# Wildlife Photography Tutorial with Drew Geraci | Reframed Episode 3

So when you go back and play that 8K file or that 4K 120p file, it's going to have some shake and jitter to it,
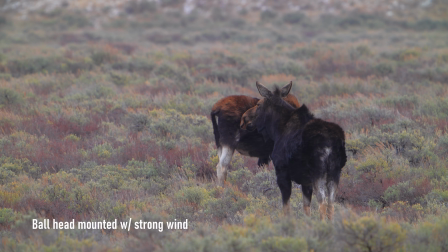[4:15]
and sometimes you can remove it in post, but it's best to remove it practically when you're out in the field.
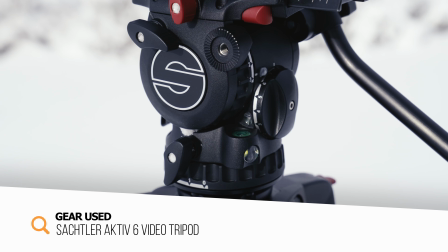[4:20]
So we like to use the Satchler Active 6 right now. It's a really nice tripod.
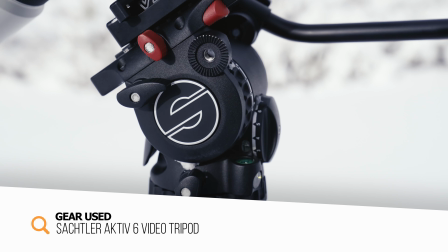[4:24]
It gives you full range of motion. And when you're using a lens like the 200-600, having that fluid head really makes a big difference,
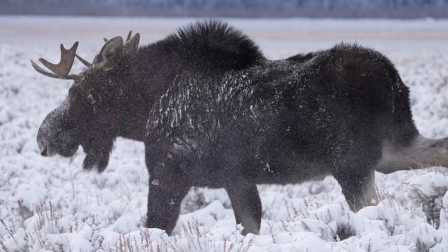[4:32]
especially when you're shooting something like a moose or bison or any kind of wildlife, because any kind of motion that you do,
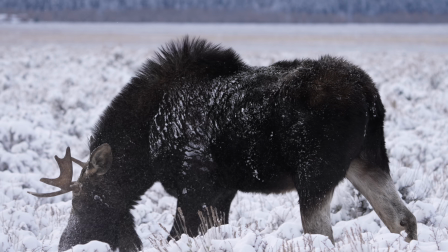[4:39]
it's going to be replicated back on the sensor. So having this fluid head really just helps kind of negate any kind of issues you may have when it comes to post-production.
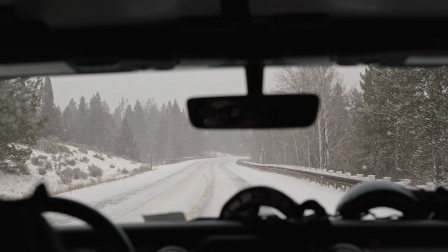[4:51]
With our camera gear all sorted out, we can head off and search for some wildlife. One
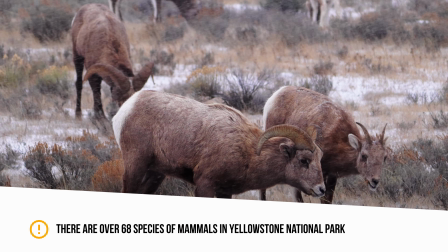[4:56]
of the things I love about the Grand Teton area is that there's always something new and exciting to see when it comes to animals.
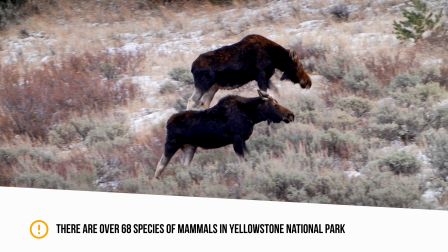[5:01]
The landscape is littered with different varieties of wildlife, and it seems like no matter where you look, you're bound to find something.
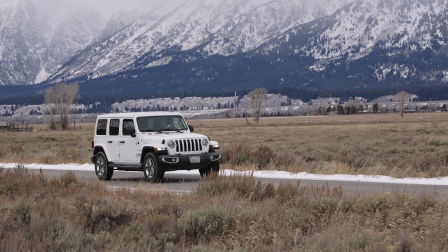[5:07]
I also recommend, if you plan going off the beaten path, to get a proper vehicle, one that's going to be able to take the hits of a poorly maintained trail and or snow and mud.
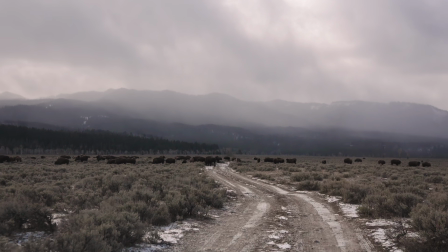[5:16]
One of the first animals we came across is the majestic bison, and what an experience that was.
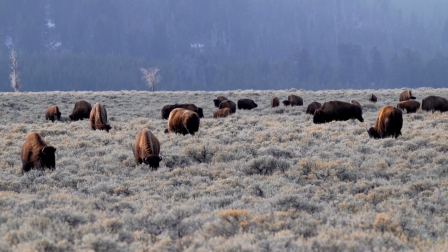[5:21]
We've got this entire herd of bison right in front of us.
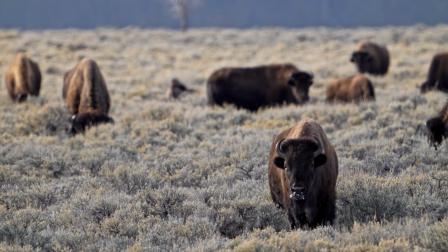[5:24]
What I will say is, since I am using such a long focal length at 1200 millimeters, what you want to do is make sure you don't have any kind of resistance on the edge of the lens.
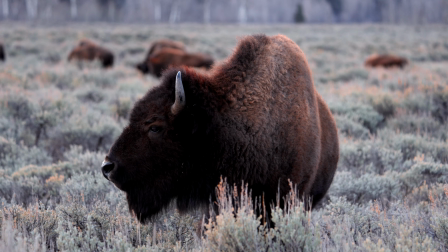[5:31]
So if you have a lens hood, take it off, because what it's going to do is create vibration, and that vibration is going to kill your shot.
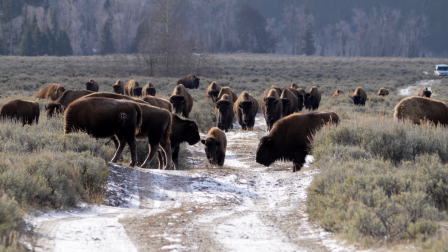[5:37]
So I've taken the lens hood off, and I'm just getting incredible imagery.
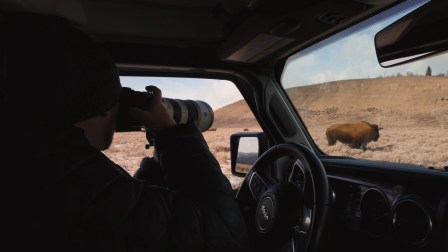[5:41]
Bison are very beautiful creatures, but they're also dangerous, so maintain a safe distance when filming.
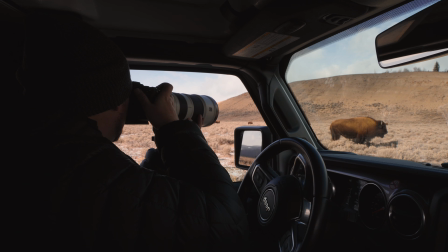[5:47]
It's best to stay in your car and use a long lens when you want to get close-ups.
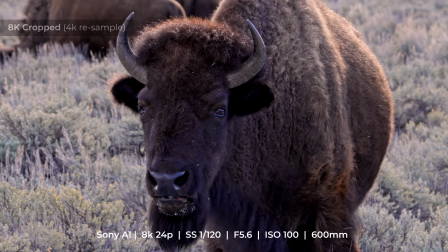[5:53]
Because 8K resolution is so big, I tend to ensure that my shots are a bit wider and have multiple subjects in the frame, so if I want to recrop and recompose, I can do that later.
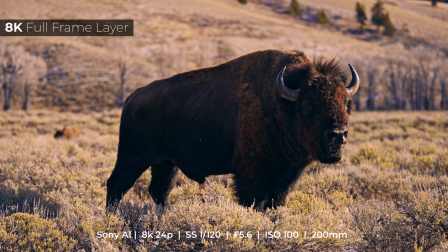[6:02]
When you find your subject, try not to touch the lens or the camera while recording unless you're actively tracking them with the tripod. The less movement or vibration that you add to the scene,
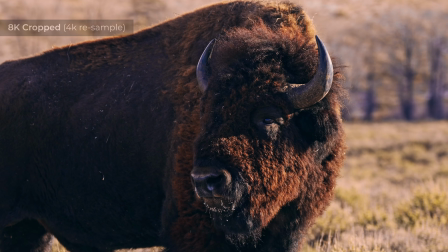[6:10]
the better. When you are tracking the subject with a fluid head,
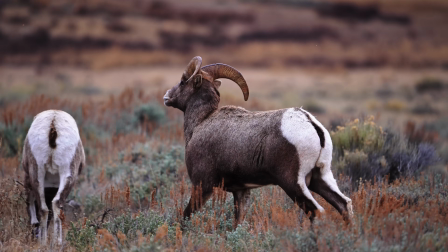[6:13]
make sure that you've gotten yourself enough drag on both the pan and the tilt so you can create smooth movement without having jerky stops and starts.
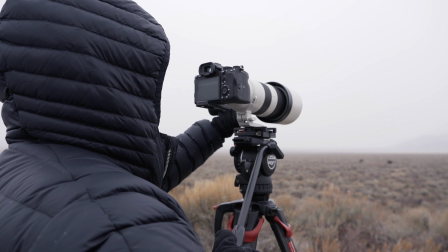[6:20]
One thing you might find while you're out filming wildlife is that you might need more height when it comes to capturing your subject, so sometimes you have to get creative.
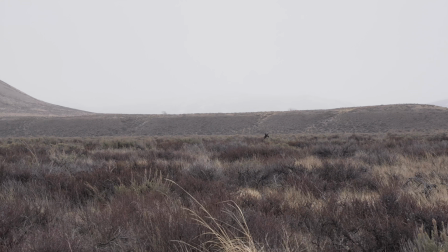[6:27]
So the reason I climb on top of my Jeep right now is because the brush out in the field is just a little bit too high for the elevation that we need to actually see the moose.
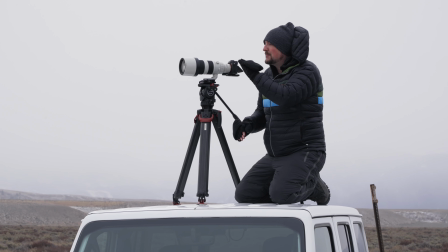[6:35]
So I decided to use the Jeep, put the tripod on top of the Jeep, and now I've got a perfect perspective of both moose as they're out in the field.
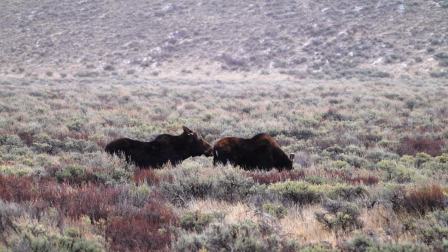[6:42]
So, you know, you gotta adapt and overcome sometimes. When it comes to filming techniques, I like to make sure that my camera and lenses are always ready to go.
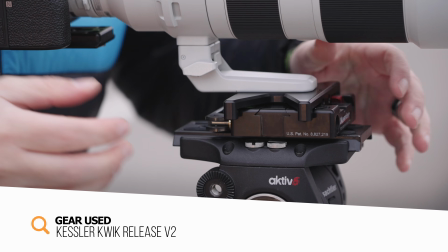[6:50]
I'm using the Kessler quick release plate on our tripod, which allows me to go from shooting steady tripod shots to handheld in just a second or two of time.
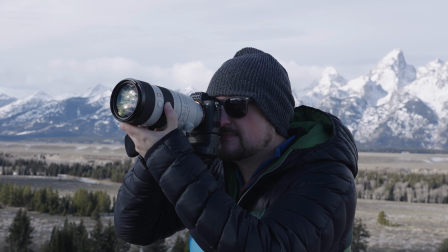[6:57]
Adding this type of tool really helps aid you when you're in a quick-paced situation.
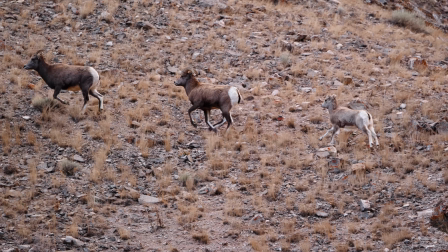[7:01]
When you are tracking your subjects, it's smart to allow for a bit of buffer room in the direction the subject is moving.
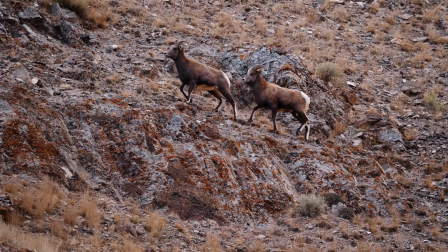[7:07]
That way they're always in frame. You'll have to anticipate their movement, but once you get an understanding of where they're going,
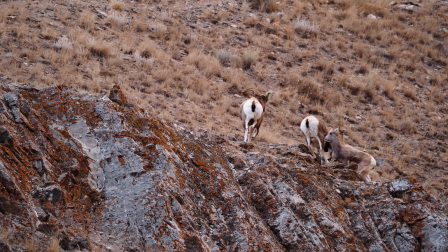[7:13]
it's quite easy to track them and get a beautiful shot. I also recommend turning on Animal IAF, especially in video,
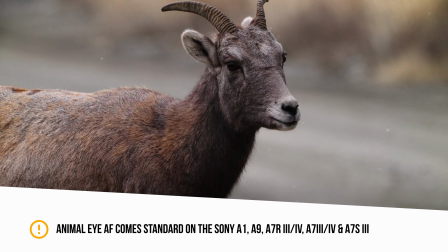[7:19]
because it's really going to allow you to track that focus and worry more about the composition and not if the image is sharp or not.
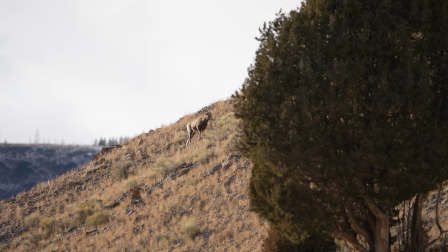[7:25]
One thing to always be aware of when you're out in nature is that nature is completely unpredictable.
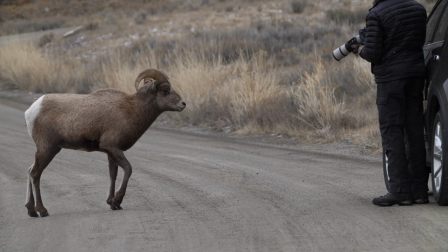[7:30]
You have no control over what that animal is going to do.
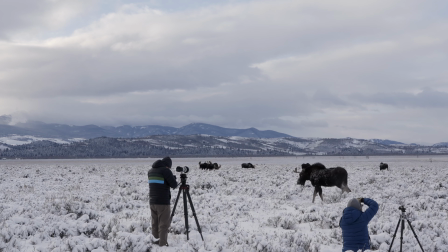[7:33]
Because of this, it's smart to either stay in your car when the animals are super close or keep at least a 15 to 20 foot distance between you and the animal.
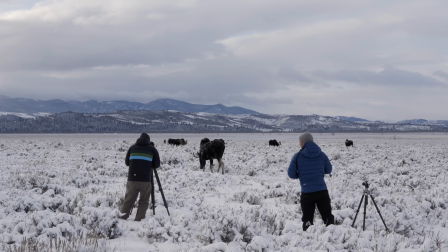[7:40]
If it decides to charge you or head in your direction, you want to make sure you're able to safely make it out. If you really want to make your footage look even more spectacular,
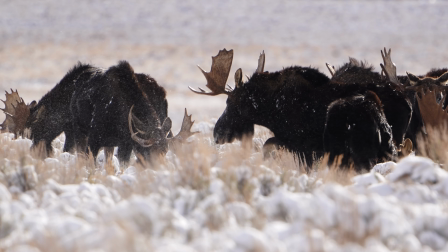[7:48]
you can change the movie mode to S&Q and capture truly stunning and unique shots of wildlife at 120 frames per second.
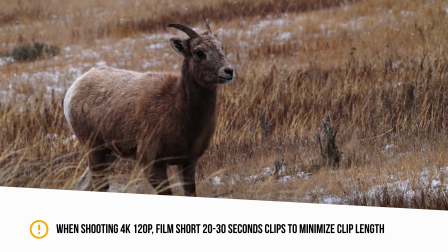[7:55]
You also want to make sure, if you're capturing high frame rate footage, to film when there's a lot of fast, high impact action happening.
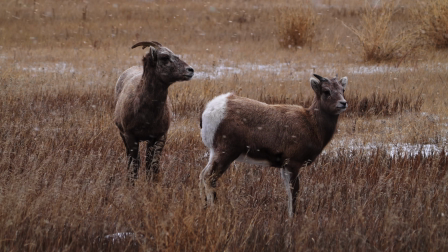[8:01]
You can also leverage atmospherics like snow, leaves, or dust in the light to help showcase the slow motion footage more deliberately.
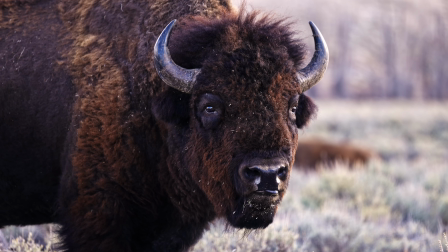[8:07]
The more unbelievable it looks, the more in awe your viewers will be. Once you've captured all that beautiful 8K and 4K 120p footage, it's time to head to the editing bay.